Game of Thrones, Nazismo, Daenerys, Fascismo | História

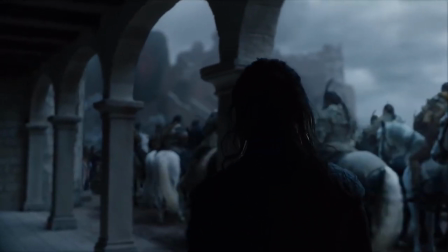12:12 Nessa cena aí, brutal, da caminhada,
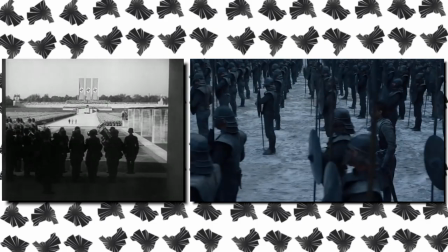12:15 a gente percebe as massas e o contraste com o Jon Snow e com o Hitler, nas duas imagens que vocês estão vendo aí.
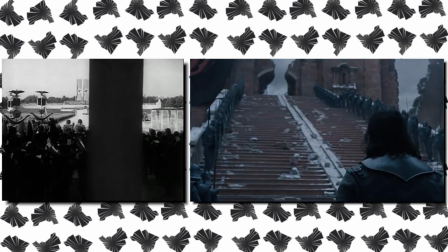12:23 E isso aí, gente, vai produzir um sentimento de ambivalência emocional. O que é isso?
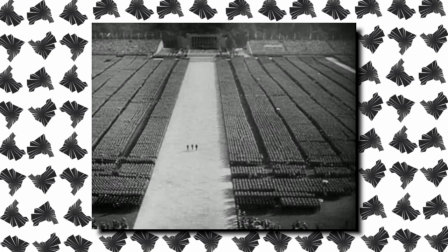12:28 A gente vai sentir sentimentos contraditórios, a gente vai sentir atração, repulso, euforia, passividade, dor, prazer.
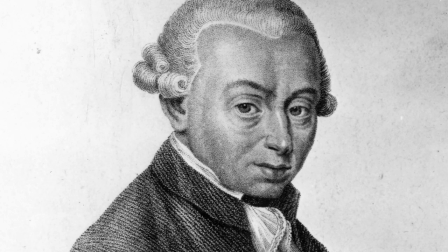12:37 Isso é traduzido pelo Kant, na crítica do juiz estético, como um sentimento de sublime.
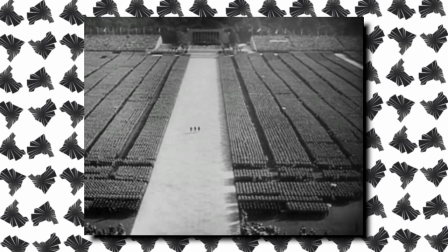12:44 E o que é o sublime? Sublime é aquilo que provoca perturbações filosóficas por causa dessa mistura de sentimentos, dor e prazer.
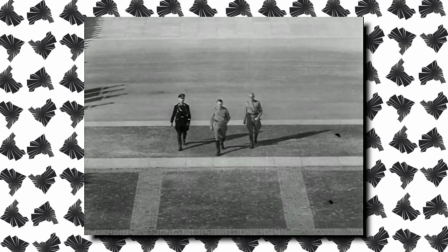12:52 Quando você olha para essas imagens aí, você sente ao mesmo tempo a grandiosidade da ação conjunta,
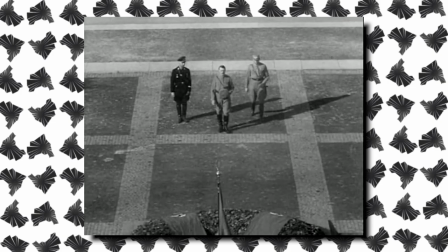13:00 da massa corpórea toda organizada, enfileirada, e ao mesmo tempo você sente medo,
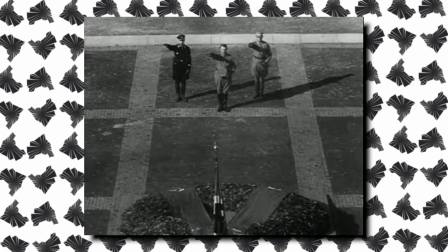13:05 porque uma violência está implícita e tasta naquilo que pode ser feito por esse exército.
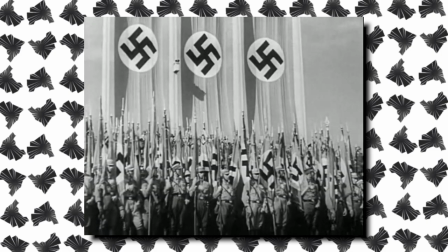13:11 Continuando a observar aí as imagens, a gente percebe essas formas geométricas nas tropas,
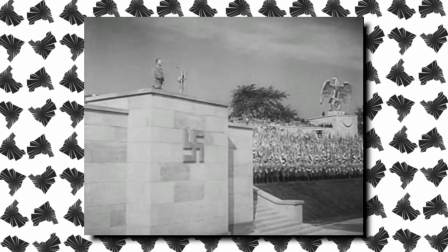13:17 mas também de cara como que tanto a Câmara enfatiza a bandeira nazista como a bandeira da família dos Targaryen.
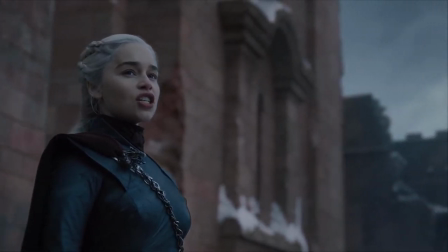13:26 E um outro elemento importante é como que os soldados Dothraki eles representam esse sentimento das massas.
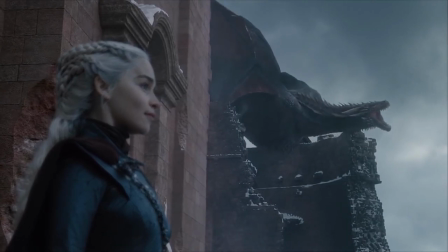13:34 E ao contrário de uma leitura rasa sobre essas massas, seguidoras de Khaleesi e de Hitler,
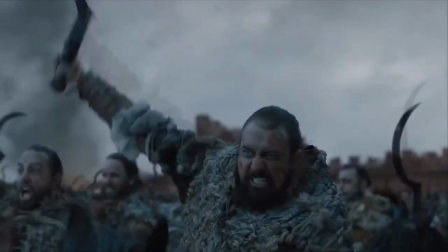13:41 a gente não pode pensar que essas massas estão alienadas. E esse ponto é muito importante.
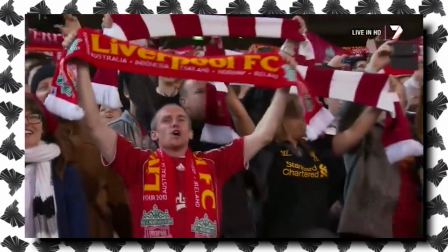13:46 Essas massas, elas estão num estado de êxtase.
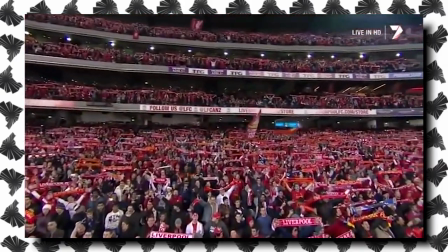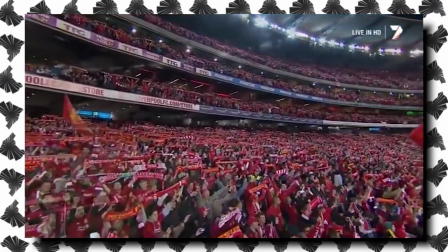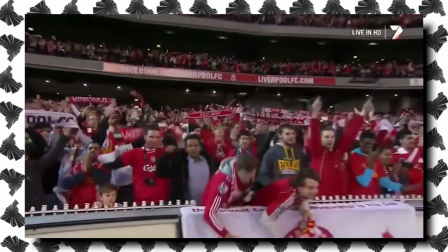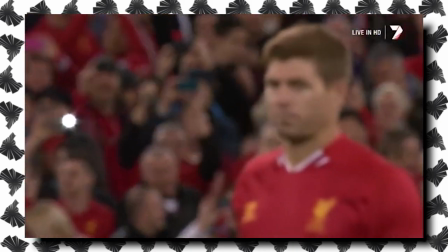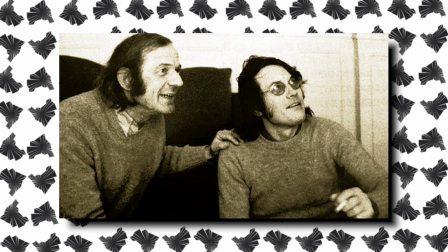14:11 O psicanalista Gattari Parcerão, do Deleuze, ele diz uma frase sensacional para a gente definir essa imagem.
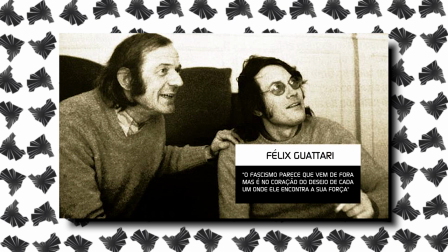14:19 O fascismo parece que vem de fora, mas é no coração do desejo de cada um onde ele encontra sua força.
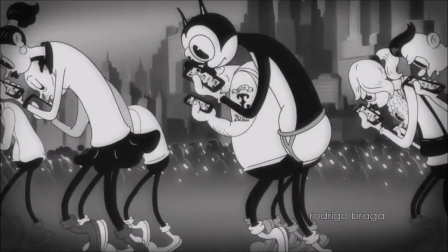14:27 Esse sentimento contraditório, essa coisa da ambivalência, é típico do fascismo e carrega uma duplicidade perversa.
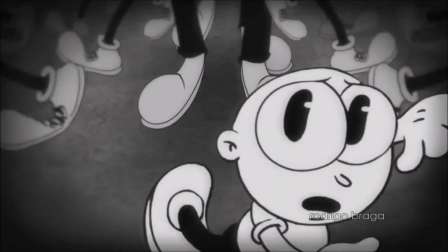14:35 Por quê? Coloca como solução para a angústia contemporânea, desse vazio existencial, o conforto da harmonia,
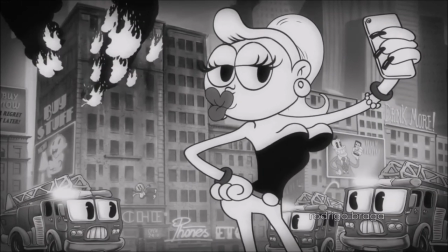14:43 do grupo, das formas geométricas, esse sentimento do belo apolítico que o Hitler está querendo produzir junto com o Gabels e a Riefenstahl,
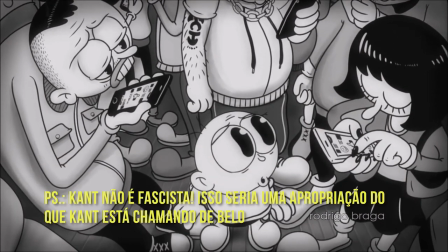14:52 traz esse sentimento de calma, o belo lá que o Kant descreve no seu livro.
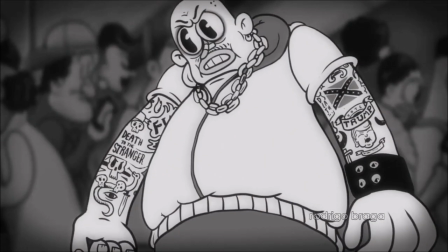14:57 Agora, assim, esse sentimento do belo consola e satisfaz, enquanto afasta a gente da nossa atividade de pensamento.
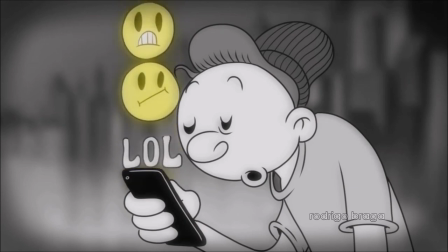15:05 Isso é muito importante. Quando a gente está nessa êxtase, nessa fruição de prazer, nós não pensamos.
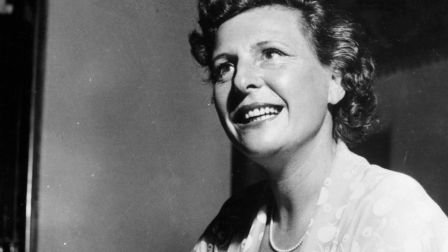15:12 E a própria Heifenstahl, com uma frase, ela mostra isso com uma clareza muito grande.
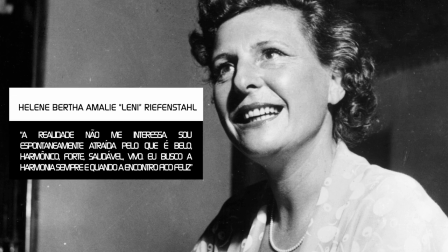15:17 A realidade não me interessa. Sou espontaneamente atraída pelo que é belo, harmônico, forte, saudável, vivo. Eu busco harmonia sempre e quando a encontro fico feliz.
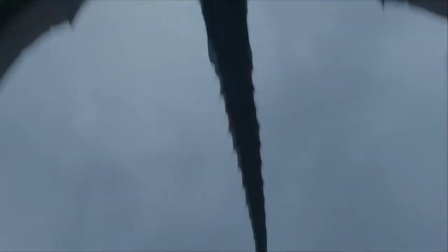15:31 E é importante agora que a gente está olhando como que a Dani chegou.
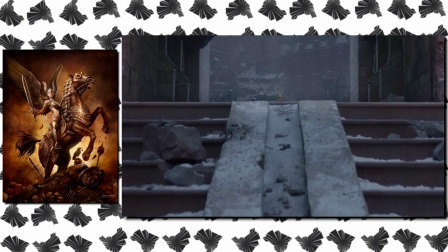15:36 A Dani está chegando no seu dragão fundida como uma espécie de valquíria alada.
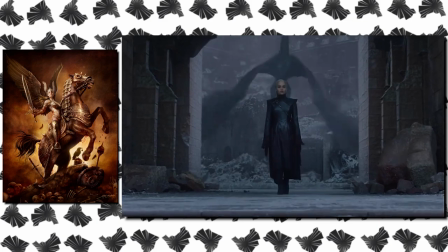15:43 E assim como no filme Triunfo da Montade, como a gente está vendo agora,
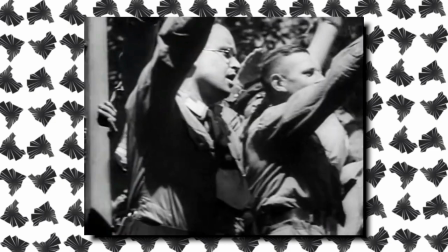15:47 Hitler lá no início do documentário emerge do céu que nem um deus nórdico descendo de Vahala.
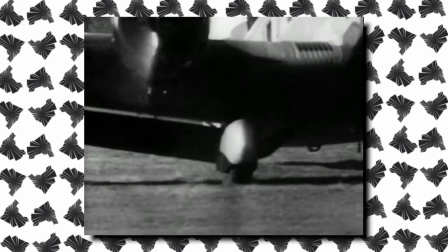15:55 Esse sentimento que a gente está vendo, essa verdadeira deificação, tanto da Dani como de Hitler,
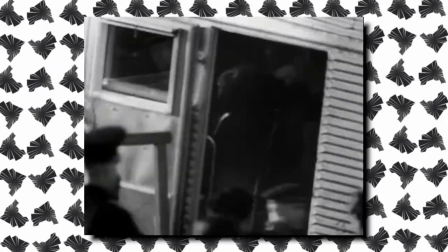16:02 são muito importantes para a gente entender o delírio que a multidão está sofrendo nesse momento.
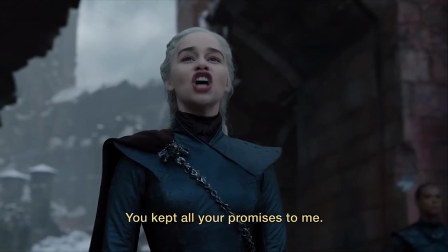16:08 Perceba como que no discurso da Dani a gente tem uns elementos muito relevantes do ponto de vista psicanalítico nessa construção,
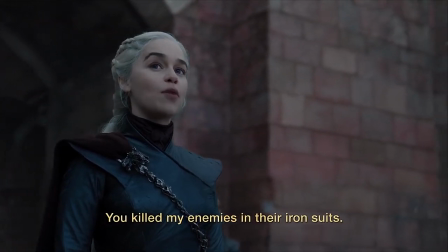16:15 dessa coesão, dessa identidade entre a Dani e o seu povo e a sua massa.